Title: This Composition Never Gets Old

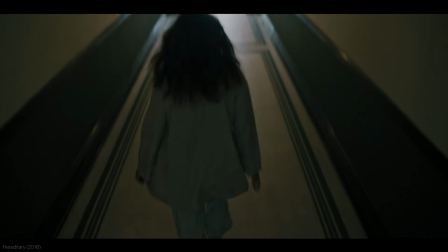If there is one composition filmmakers can't resist, it probably is this one, the hallway shot.
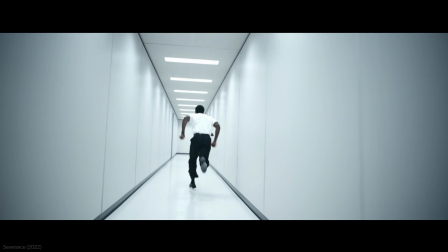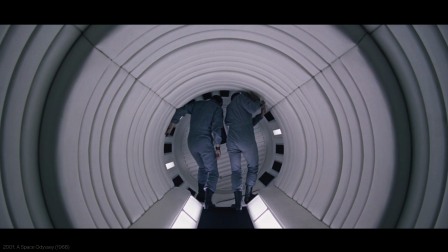It doesn't have to be a hallway exactly. Any similar structure will do. You have seen it many times.
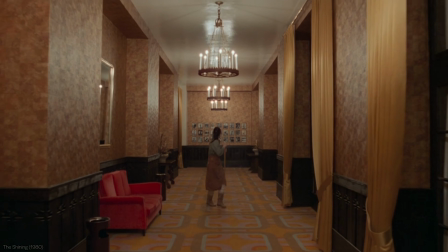It is the defining composition in some of Stanley Kubrick's films.
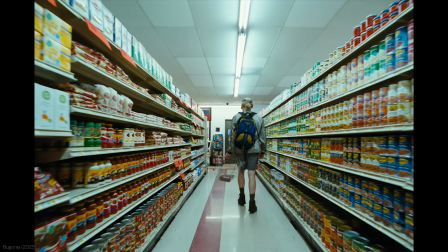Yorgos Lanthimos loves tracking his characters in this space. Hallway shots are everywhere, especially in horror and thrillers.
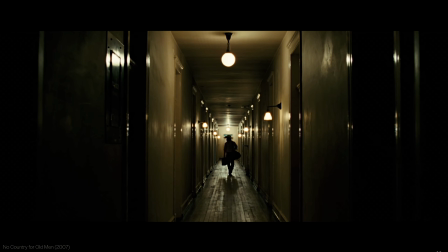I get it, they're cinematic,
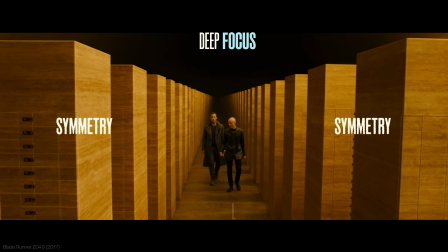perfect symmetry with everything in focus and leading lines that instantly directs our eyes and create depth.
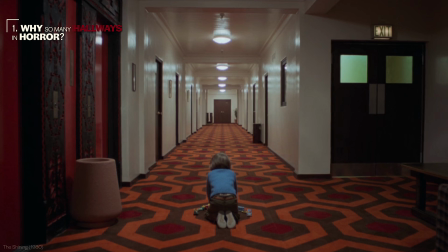But why horror in particular? I mean, other genres use hallways too.
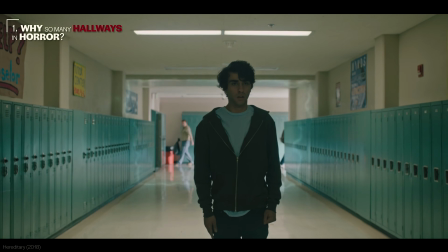Even comedy. But horror films have the most amount of hallway shots.
Hello?
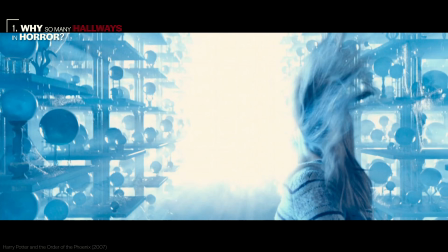And why I was obsessing over these hallway shots, I had a second question. Shouldn't those lines here be parallel?
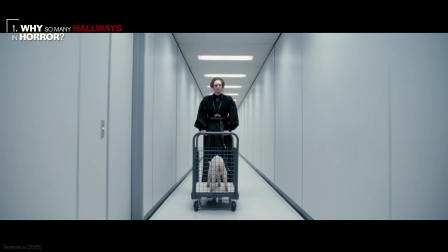I know the walls are parallel, then why are they converging like this?
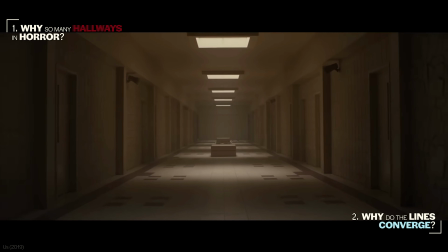I never asked myself the second question because this convergence is so natural to our eyes.
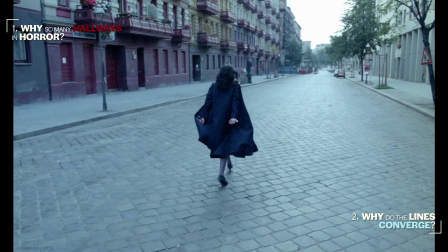It's like walking down the street and seeing both sides converge at the horizon, or looking up at a skyscraper or train tracks.
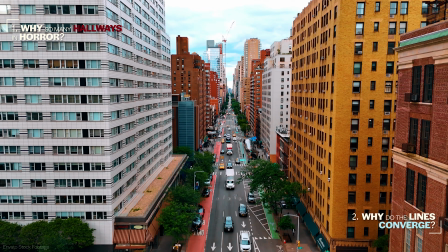We're so used to it that we forget, in fact, the lines never physically touch.
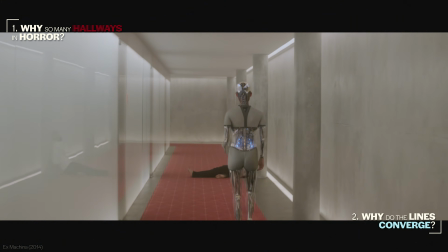It's just an optical illusion. So in this video, we will look at why horror directors love hallway shots so much.
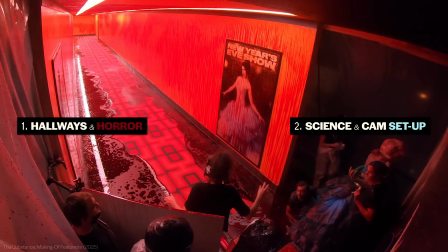Then we will explore the visual science behind the shot and how to set up the camera for better control over this composition.
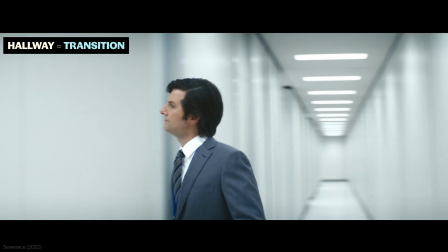Conceptually, hallways are transitional spaces. We pass through them to get to somewhere else.
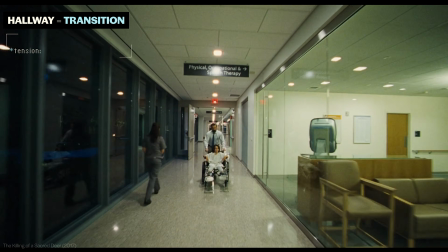Keeping a character in this in-between space creates tension, making them feel ungrounded and suspended in time and place.
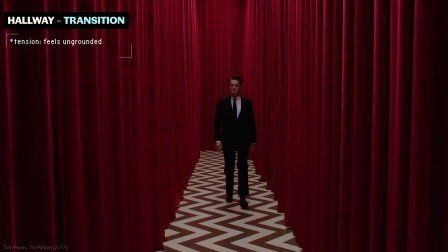Hallways can also be narrow and claustrophobic.
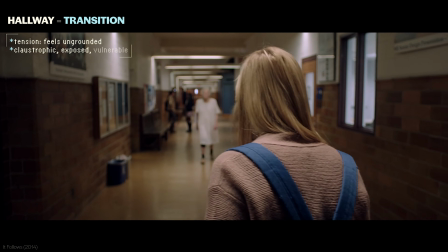The character is boxed in, exposed, and vulnerable, as we can see the full length of the space with nowhere to hide.
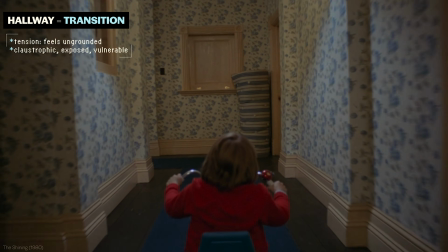Yet, visibility is limited from the character's point of view when they have to turn a corner.
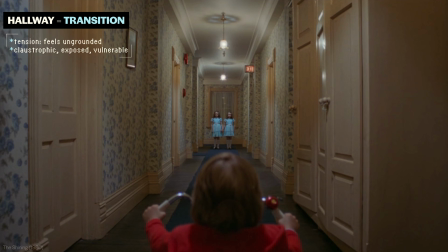The Shining is the go-to cultural reference for the association between hallways and horror.
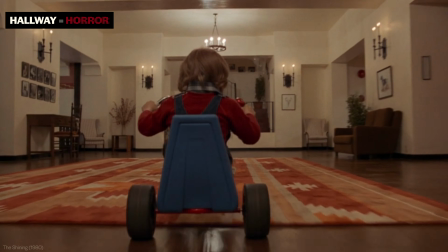So much of the film's tension comes from characters roaming these endless, creepy hallways.
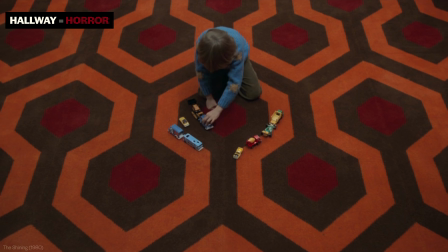The set design plays a huge role here by giving the hallways a disorienting maze-like quality.
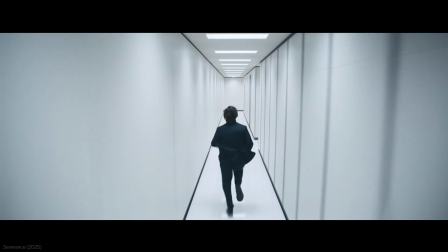So what's the science and the camera setup behind this composition? A simple explanation is this.
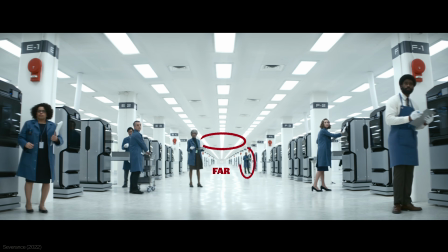The farther away something or someone is, the smaller they look.
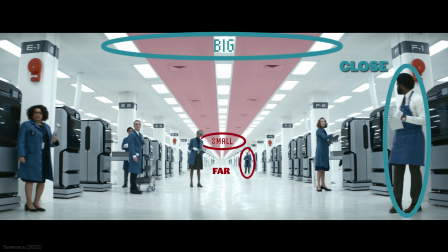So the smaller the lines appear, and so does the spacing between them, making them seem to converge towards a vanishing point.
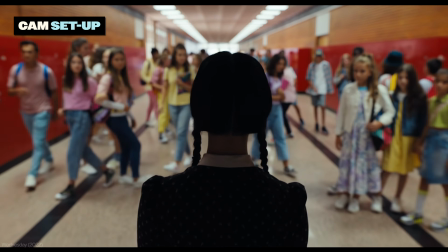For the camera setup, most importantly, keep in mind, the viewing angle determines how much the lines converge.
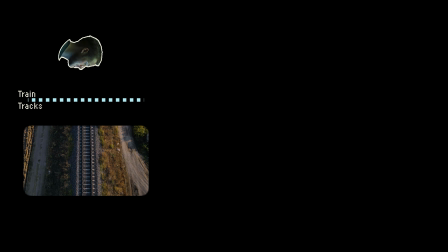Take train tracks for example. If you look down at them at a 90 degrees angle, the tracks will appear parallel.
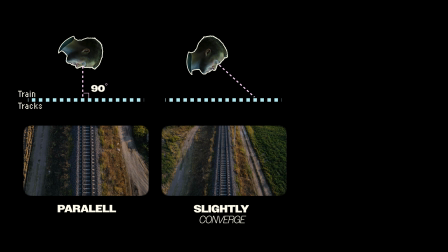As you begin to look up, the tracks begin to converge. So when you look at the horizon, they really converge.
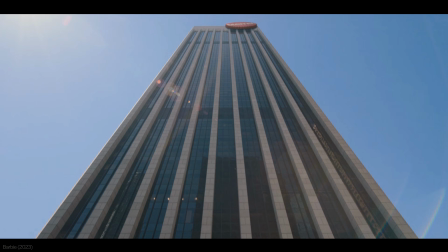Same with a skyscraper.
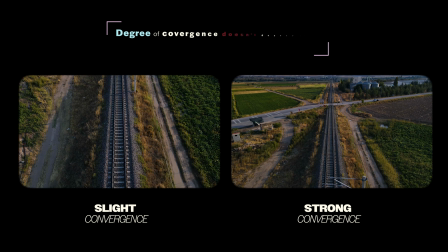Contrary to what you might think, how strongly the lines converge does not depend on the focal length.
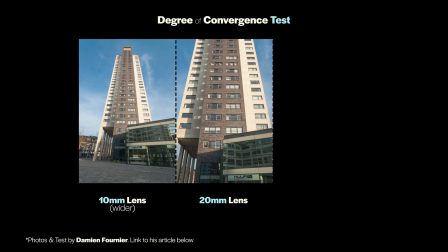As a Dutch photographer have tested, a wider lens still shows the same degrees of convergence as other lenses.
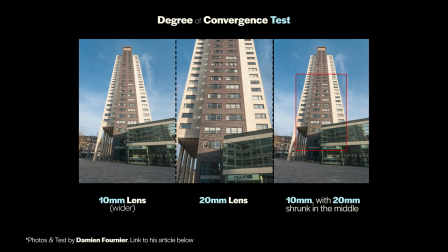A wider lens is only preferred for this shot because it captures more of the space.
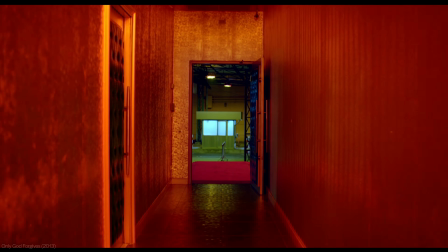Besides adjusting the camera position and angle, filmmakers can also shape the hallway's quality and size.
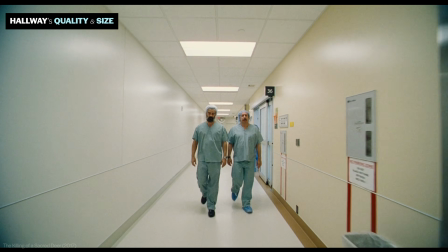They can choose a long and narrow hallway to make the convergence more pronounced and the walls more dominant,
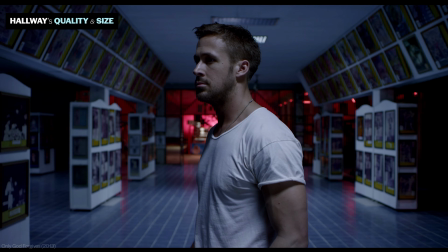or a shorter but wider hallway for a more open effect.
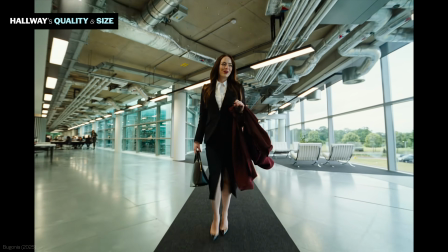The hallways can be attached to a real location or designed specifically for the scene.
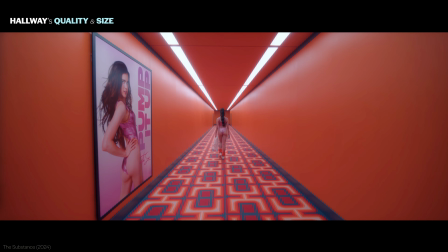And extra leading lines can be added in the form of ceiling lights. Hope that was useful.